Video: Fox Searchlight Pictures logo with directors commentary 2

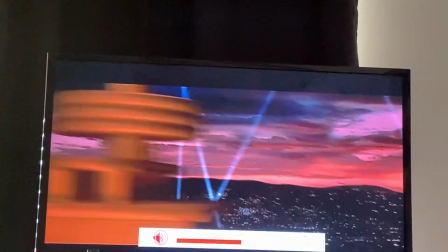0:03 This is a logo that we came up with while we were over at Jason's house, and Fox just loved it, and they said, right?
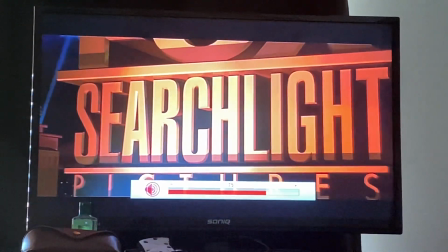0:09 Did you come up with this? Yeah, I just thought of it. It came to me as a dream, so we drew it.
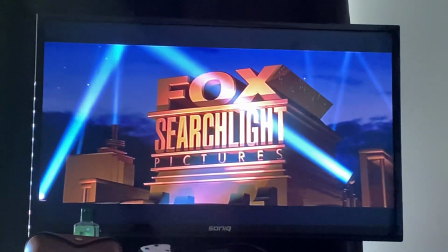0:15 It's a lot like the Fox logo, you'll notice. Some people say you just copied the Fox logo. But I had never actually seen the Fox logo before.
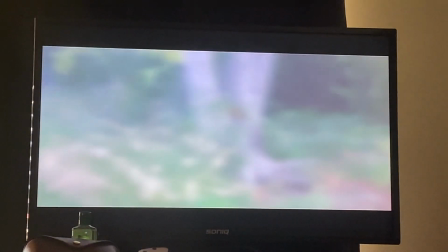0:21 This is David O. Russell. So during this commentary, Mark Wahlberg and Jason Schwartzman dropped by at different times. we called Naomi Watts
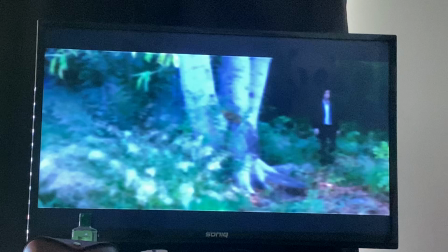0:28 spontaneously at one point so their commentary will be coming in at different points. We decided to edit it and move it around.
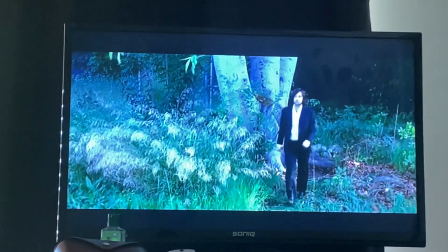0:35 Now this is the opening of the film.
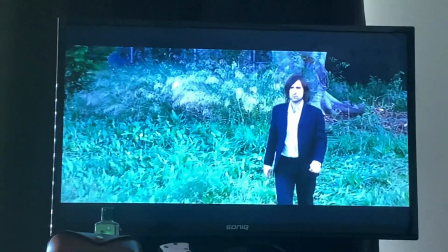0:38 This was shot initially out of focus because we knew that would bookend the end of the movie which looks like this grainy out of focus that's the particles that
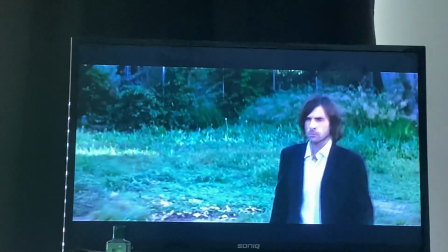0:46 reality actually is when you see it in all its dimensions so it was fun to start on that instead of seeing everything all separate.
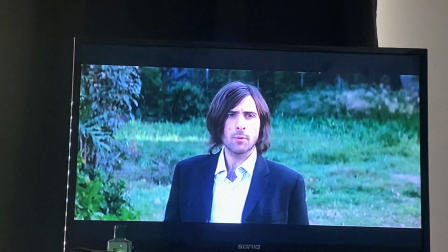0:54 And this was an additional take that Dustin Cartmell, who works in my office,
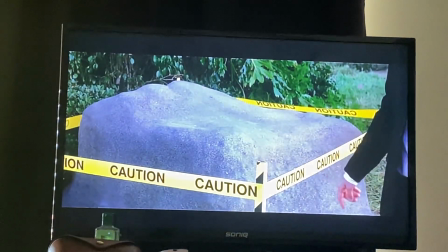0:59 gets credit for, because we had shot several where Jason had a monologue, right?
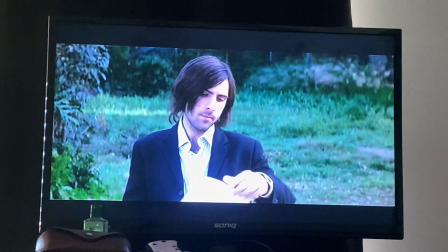1:05 And then Dustin suggested we shoot one where he didn't say anything, just to have it, which is always smart.
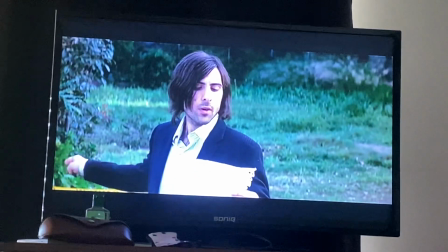1:13 And all the cussing came in later to express what he was feeling inside himself.